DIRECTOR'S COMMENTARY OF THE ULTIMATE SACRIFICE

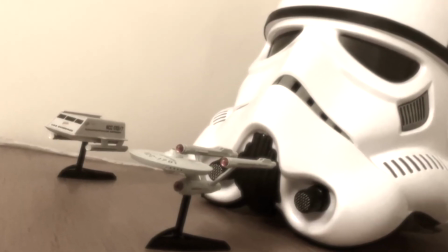(66:26)
This can all be prevented from happening again. History repeating itself again. Science fiction again, the theme of science fiction, you know, the zooming of the Enterprise.
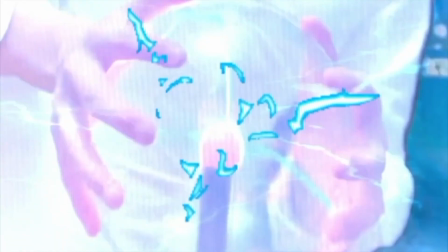(66:35)
And yeah, this is where he just sacrifices himself, so it's how destructive this is.
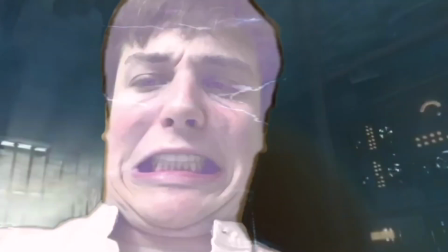(66:43)
They're all framed in close-ups, low angles, so he should be respected, with the lighting all around his face.
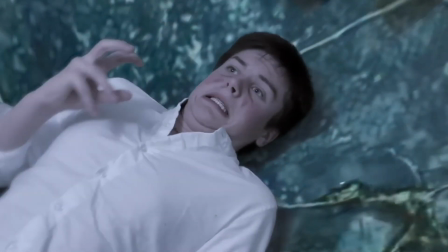(66:49)
You know, they should be respected for this. There's such a noble act.
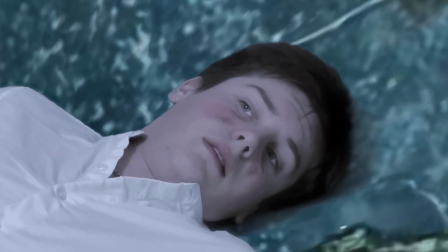(66:55)
You'll see this. The scene fades to white to show that the truth, and is quick. It's very quickly fades to white. Then it goes to black, and the credits.
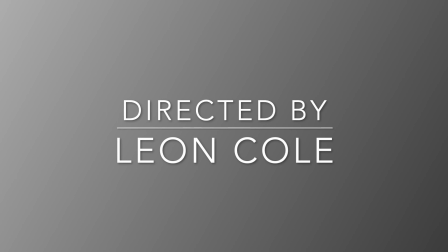(67:10)
The use of going from white to black shows that, you know, he's dead.
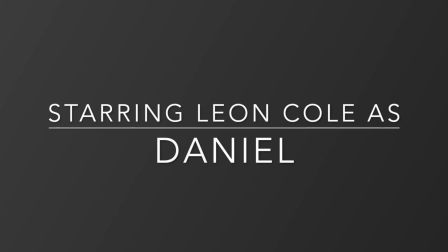(67:16)
He's gone. He's given up everything he can. And then yeah, the use of black is he's surrounded by darkness. He spent his last moments surrounded by darkness, and he is a character that he should be respected for.
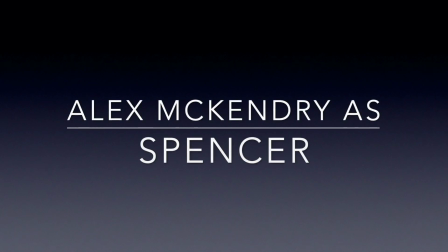(67:33)
Yes, that's everything.